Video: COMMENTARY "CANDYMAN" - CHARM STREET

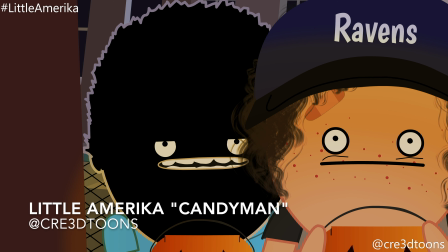Growing up and stuff When I used to Like
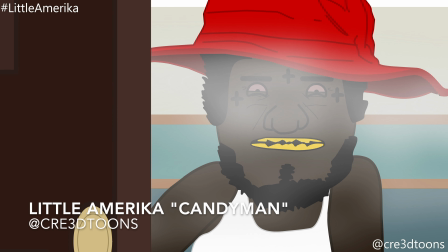Celebrate Halloween To a certain extent It would always be people Like man We went out to county To get some candy man These people
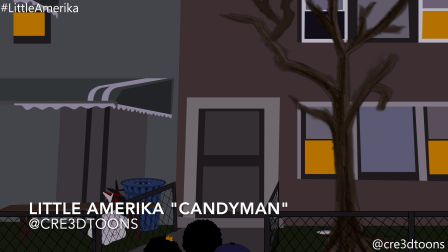Like in the city It was just People was just stingy Or you just won't get as much Or good candy
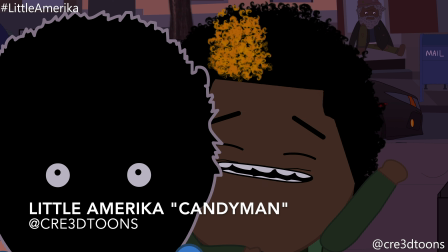Like all the white people Out the county Would just give you The best quality And the most candy And stuff so That's where that came from
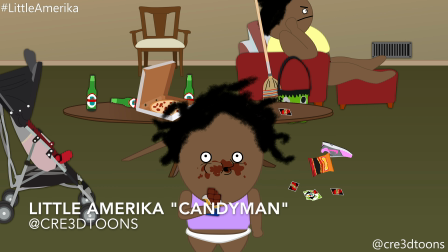Right here You see the little future thought and her mom in there cooling it in a dirty ass house oh it was funny i was designing this
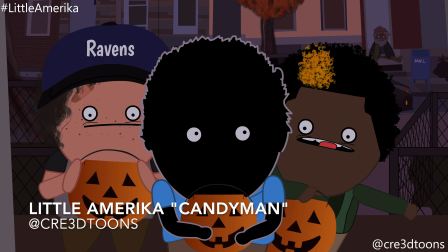house right here in the background and my girl was in there and she was like helping me like uh design it no no you should have these on the you should have these over here
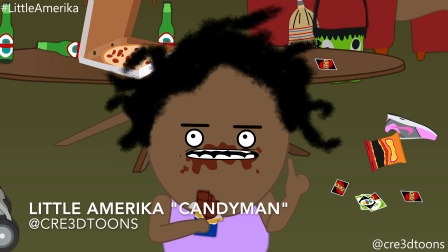and she said i should have some toys on the ground but i didn't feel like drawing no toys so i just put beer cans and stuff i already had drawn up and just threw it all over the place
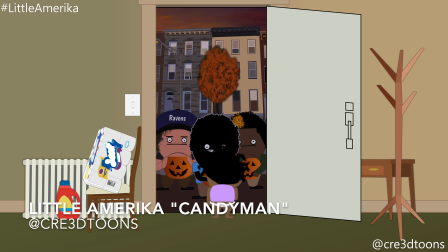whatever bootleg ass house anyway right on a side note um so i sent lines
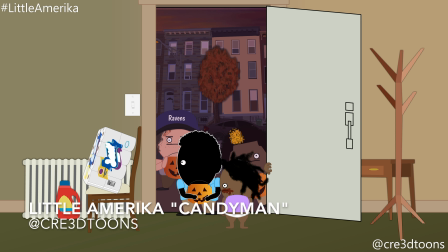out to the person that usually does this these voices for these characters and i never got them back so i was like you know what i'm just gonna do all the voices
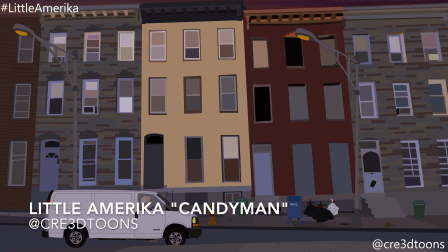in this episode i don't care i did all the voices all the women the crazy guy all of them like i
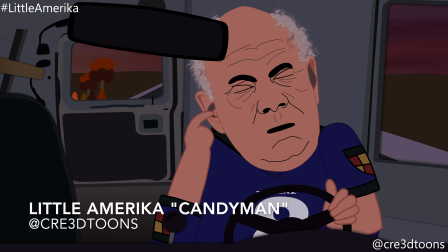just was like i ain't got time to sit here and keep trying to pull teeth to get voices so i was like you know what whatever i'll to do them
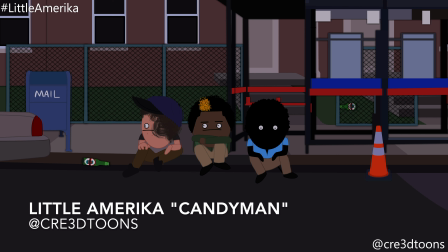all so that's why they all sound like kind of janky but i think i did a pretty decent job what do you guys
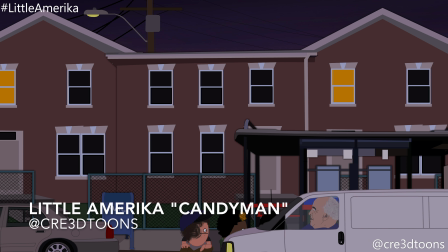think what you guys think um yeah as far as um this
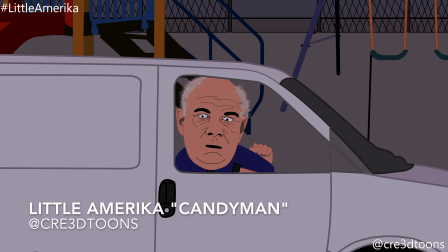guy right here he was based off of just
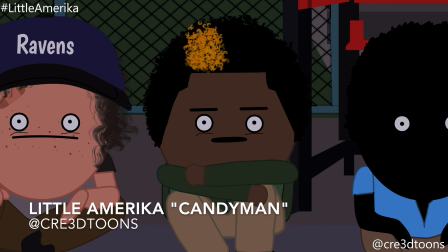some creepy ass white guy i don't know i had a episode way back in the day on
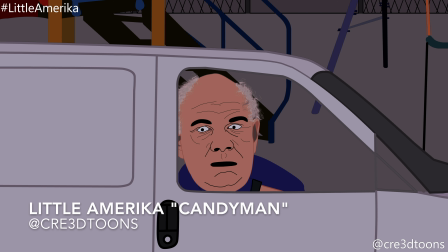this other show i used to make called catonsville and uh this scene kind of came
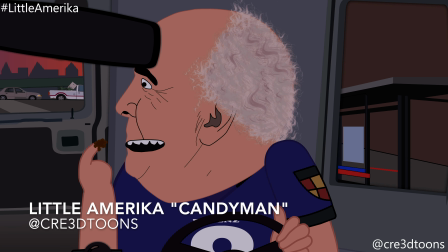from that where this these kids this kid was like going his way to school and this guy pulls up and takes him to his house and all types of creepy
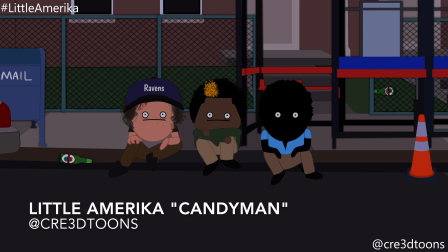stuff was happening there so i was like you know i'm just revive that and um make it make it little america style you
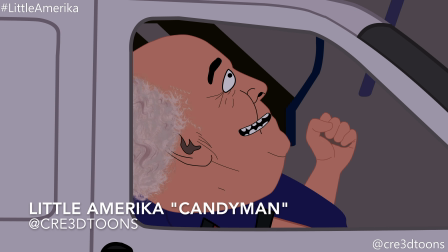know and my girl was originally like yeah maybe dudley should be the only one that goes because black kids ain't gonna get no van like only the white kid
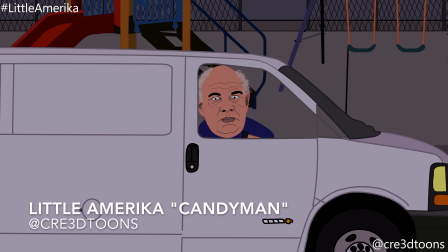will go into the uh will only you know get abducted and stuff like black ain't going on that car so i had to make
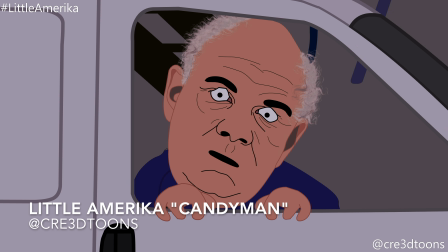it to where as though like how is black getting in the car like how is trade like how what were they gonna and so i figured hey
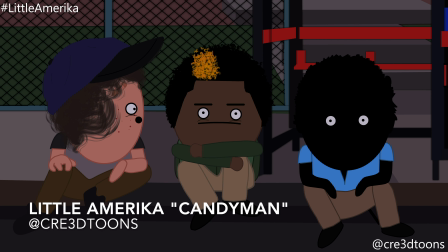if he got grand grand taser he put chop big ass down with the taser shoot this white guy ain't gonna stand a chance you know what i'm saying he took down big uh young chop with the taser shoot that's that's is like that was the ace in a hole so i pulled it i uh
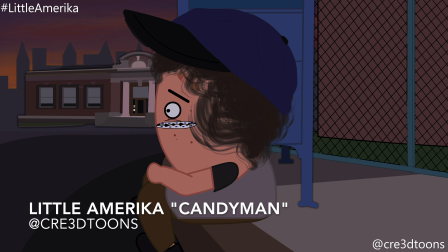made sure black had his taser so that's how he got in the car so i guess it made sense um
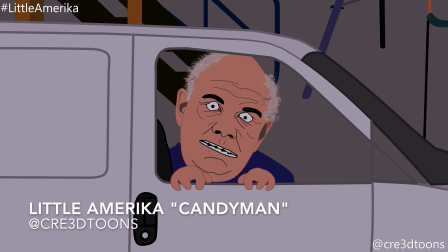this scene right here was pretty fun to make as well because i was i didn't put the music on it and
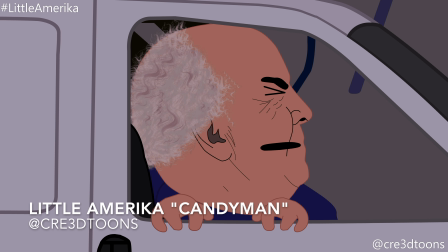like all the effects like the lightning and things until the very end of the episode so at first it seemed a little just not right and just the tone of it the
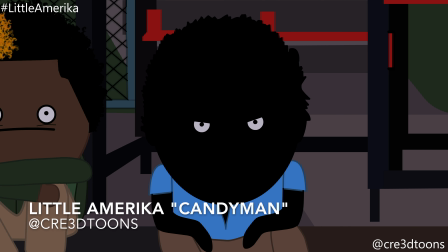timing just didn't seem too good but once i put the music on there the tint and like you know made it darker
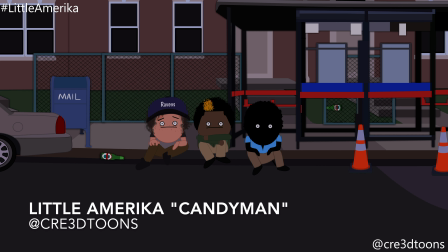and everything looked started coming together i'm like yeah this is badass right here i like the way this is turning out it just made it seem more like an episode